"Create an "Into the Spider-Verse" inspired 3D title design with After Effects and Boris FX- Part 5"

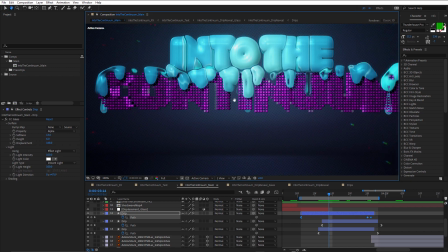(12:29)
I mean, it only happens over a frame or two, so it's very hard to notice. So these drip down,
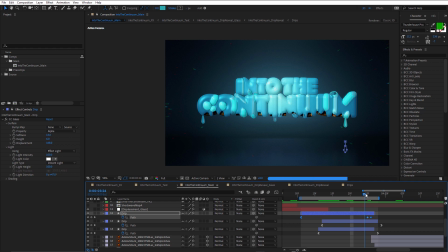(12:38)
and like I said, they're offset slightly in time, and then they hit the floor. And I thought, rather than disappearing, we should actually see some sort of splats.
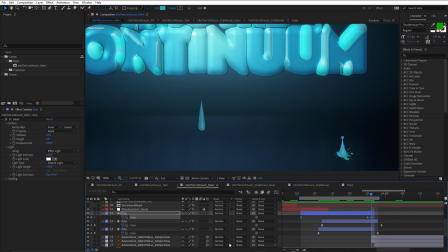(12:53)
So for this, I've once again used the ink splotches. And notice that I've actually made these 3D layers and just rotated those to try to match the rotation of the seamless cyc.
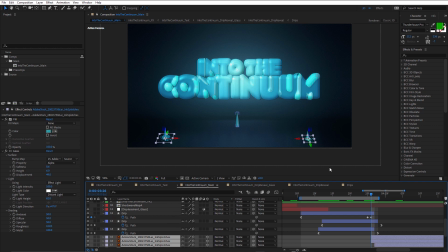(13:06)
And you can see because they're 3D layers and we've animated the camera to do a slow zoom in, then they move with that camera movement.
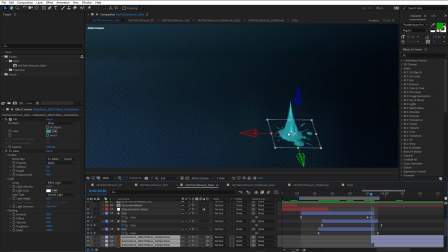(13:14)
So when that drip hits, you can see that's where I've keyframed the shape. Then I've animated, let's just see which one it is. It's this one here. Just press U. I've animated the scale of that so it's slightly smaller. So the drip is losing volume that's being dispersed on the floor.
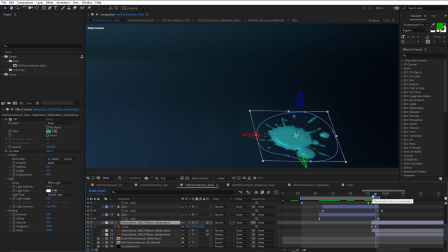(13:33)
And then when it hits the next frame, it scales up. So we get that plop, just like that. And once again, using CC glass, also with fill, because this is a black layer,
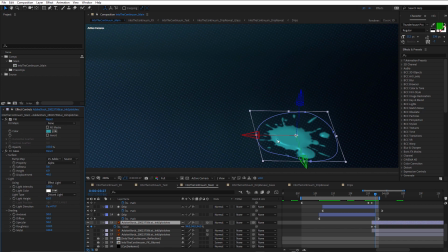(13:50)
gives that some specular highlight and a little bit of volume, and it really looks like liquid.
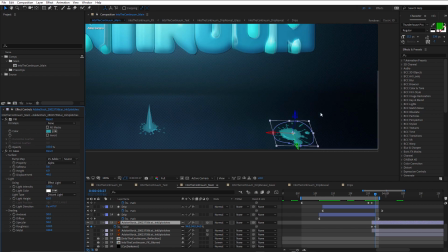(13:57)
And I've just matched the color of the fill to the color of the shape layer. So you can see that's really quite effective.
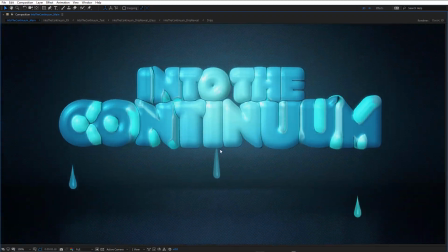(14:04)
Notice how with the shape layers, they're actually a little slower at the beginning, and then they pick up speed.
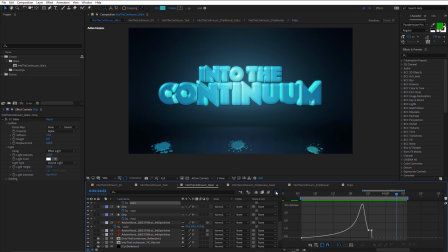(14:11)
Just take a look at this one here, and just look at the value graph. You can see we start out fairly slow, and it's just oozing down the back of the M, dripping down.
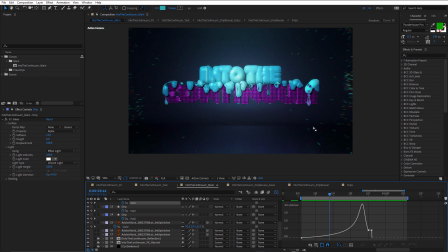(14:29)
And I guess the idea is that it's picking up that volume of water.
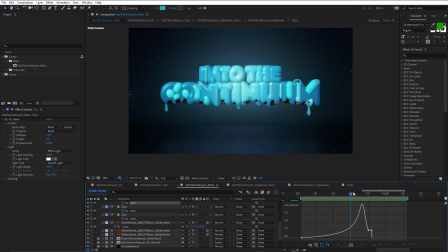(14:35)
So it's a little slower, and then when it gets heavy enough, it releases and picks up speed and then hits.
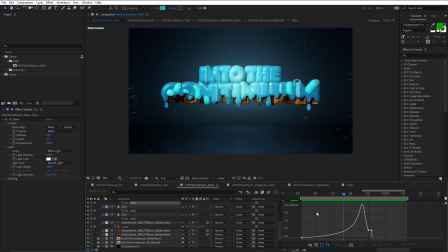(14:47)
And I think tweaking the value graph like this is worthwhile. Otherwise, you've got linear movement, and it isn't anywhere near as realistic. It looks particularly good on this one.
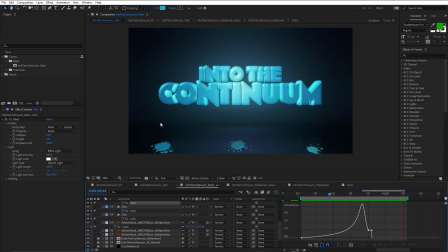(15:10)
If everything moved at the same speed as the wipe, and these all animated at the same time, all at the same speed, then it wouldn't look anywhere near as good.
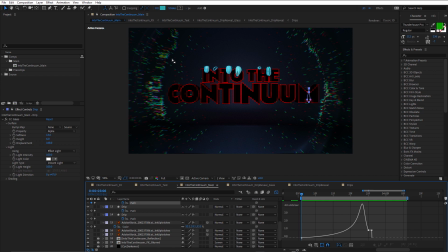(15:19)
Okay, so now let's take a look at this displacement effect. So this one starts at about this point.
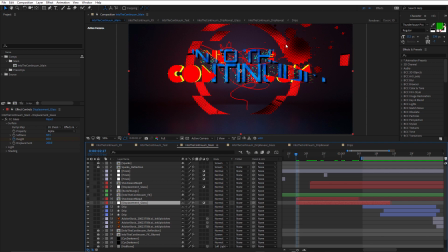(15:26)
Remember, I animated the shape layer rings, and I used a point force to blast out the particles in a ring shape. So I thought it might be really nice to add to that or enhance that by adding some displacement.
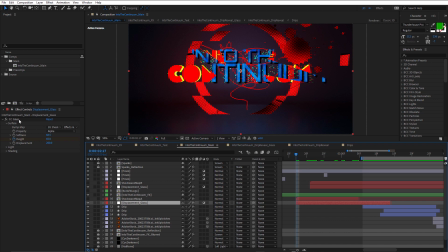(15:43)
And that's done using CC Glass and also the BCC Displacement Effect. This particular one is just glass.
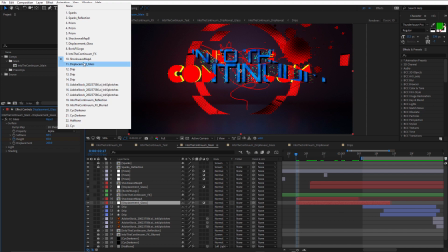(15:51)
And for the glass bump map, I've chosen this layer here, Shockwave Map A. Let me just double click that.
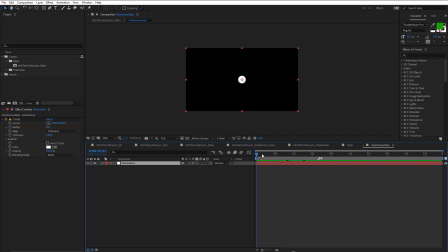(16:00)
So this is the circle effect, After Effects circle effect, just animated out like that. So animating the radius, and importantly, feathering the inside.
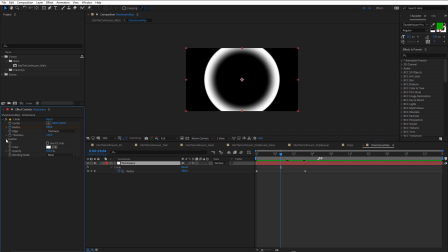(16:11)
So you can see edges set to thickness. And if I twirl open feather, you can see I've feathered the inner edge a lot more than the outer edge.
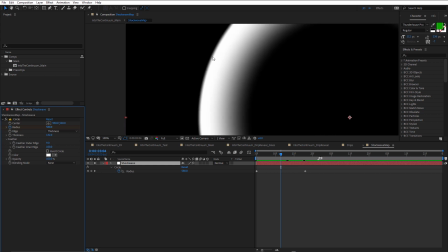(16:22)
Definitely feathering the outer edge a little bit so we don't have that hard line. But the inner edge is important because you get that kind of tail, that sort of shockwave tail.
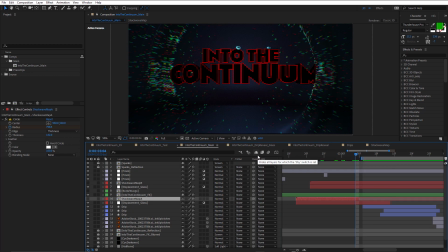(16:34)
Pressing Shift Escape to come back to the previous comp.
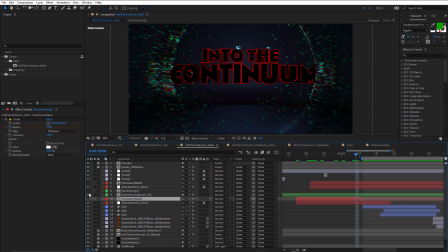(16:39)
So if I just turn off some of these above, let's see, these ones here. Come back a little bit. You can see how that's displacing the background and giving this nice specular highlight, which really makes it look 3D.
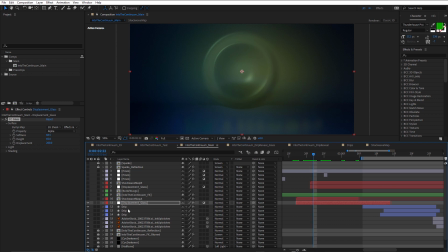(16:58)
Now I've used two of these. One that only affects these background layers, and one that affects the foreground and the background. And I've offset them slightly in time, just to give this kind of like a pond ripple effect.
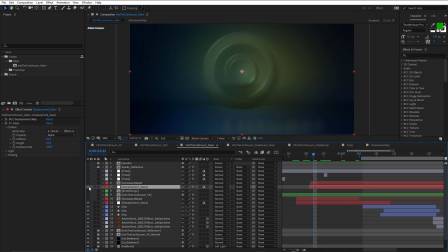(17:12)
Let me turn on the next one. So there's a secondary one, and this is also using the same shockwave.
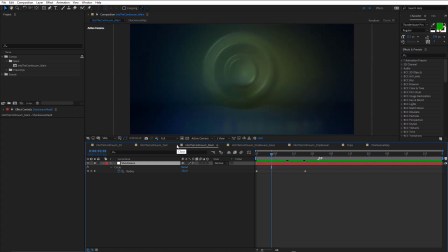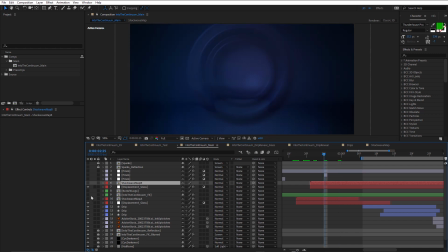(17:28)
Let's turn these layers back on.
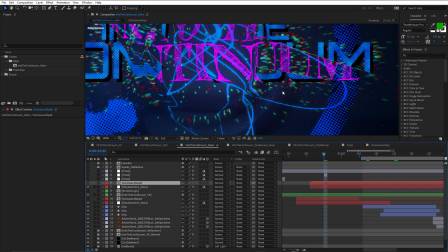(17:34)
So you can see the one in the background only affects the cyc and the layers below the text and the particles. So this whole text treatment and these scribbles and these shape layers are kind of sandwiched in between.
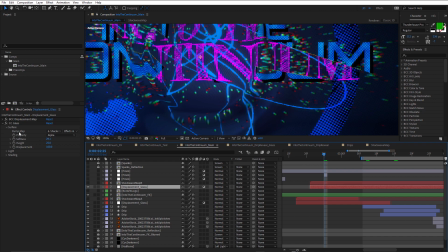(17:50)
And there's one slight difference with the top one. It has BCC Displacement Map.
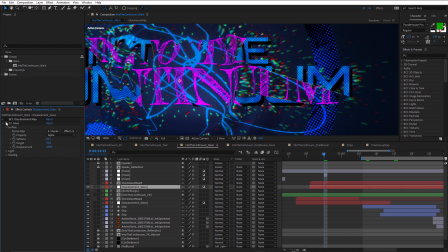(17:56)
If I just turn these both off and turn on glass,
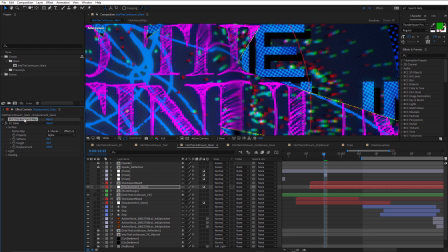(18:02)
that certainly adds some displacement, but by using BCC Displacement Map with the same shockwave,
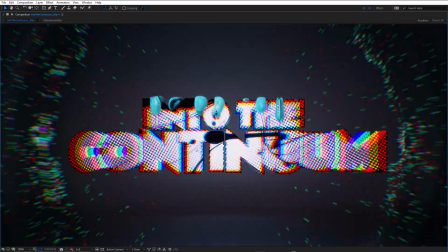(18:14)
that gives us even more displacement. So you can see how the ring for the particles is kind of working together with the displacement in glass.
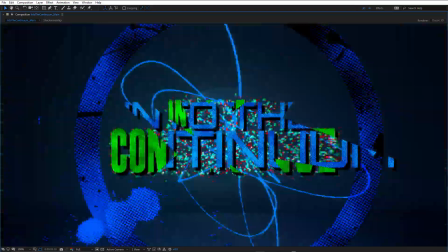(18:22)
And it kind of looks like the displacement is pushing the particles out.
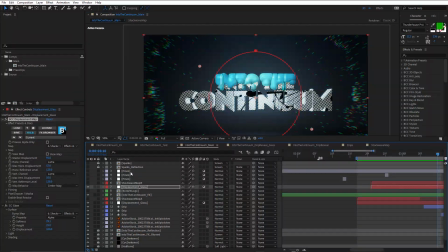(18:30)
You may have also noticed just a couple of Prism adjustment layers here.
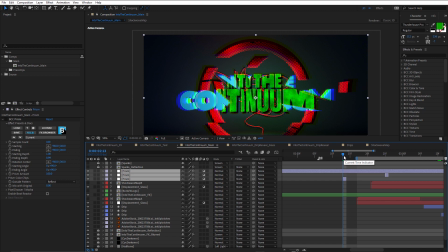(18:38)
Let's turn those on. We talked about the Prism adjustment layers in the previous tutorials. These ones are on top of everything, so they're displacing everything below.
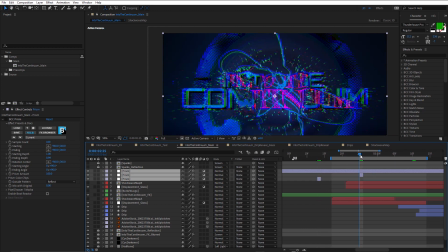(18:51)
Just to add the occasional one frame variation to this. And I kind of sprinkle these on at the very end of the animation. I usually end up adding way too many and deleting a whole bunch of them.
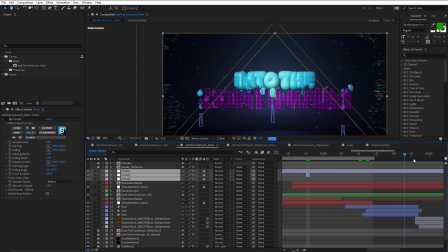(19:11)
We come through to the point where the text is fully revealed.
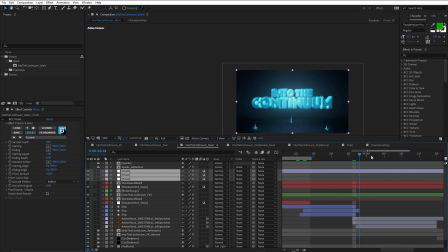(19:18)
And it zooms out.
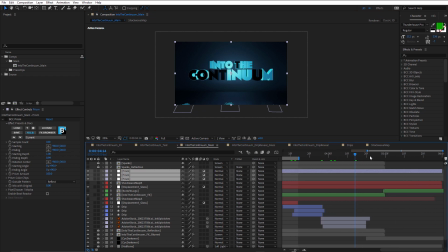We have our cyc darkener, just a black solid.
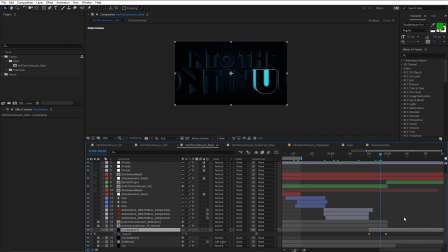(19:39)
Just keyframed from 0 back up to 100, just to darken that background back down again as the lights turn off. That's also good because when we get to the last keyframe, we're basically on black, and that's where I reveal the Borisfx logo.
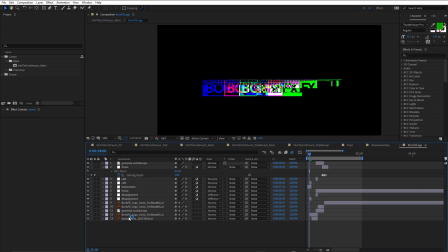(19:58)
And the Borisfx logo has just a range of different effects that we've already looked at, misalignment, prism, video glitch. There's also a bit of BCC LED in there. So basically using the techniques and effects that we've looked at in the previous tutorials.
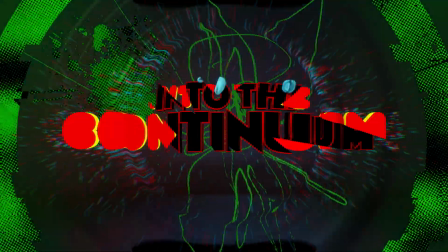(20:14)
And here's the final look once again. So if you've made it to the end of this 5th tutorial, well done.
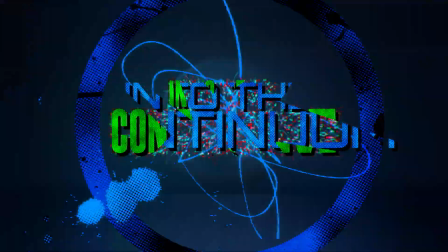(20:20)
I hope you understand how BCC Continuum can be used now in conjunction with After
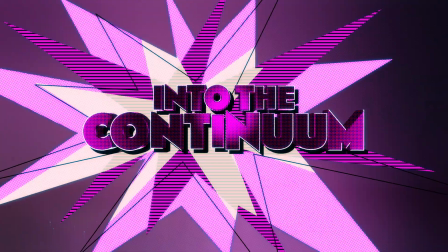(20:26)
Effects default tools to create this really fun and detailed Into the Spiderverse inspired look.
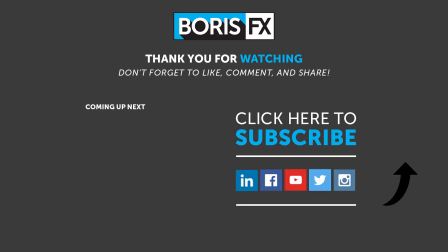(20:32)
So thanks for watching, and be sure to visit borisfx.com to take a free trial of Continuum and to see more videos about all of the Borisfx products.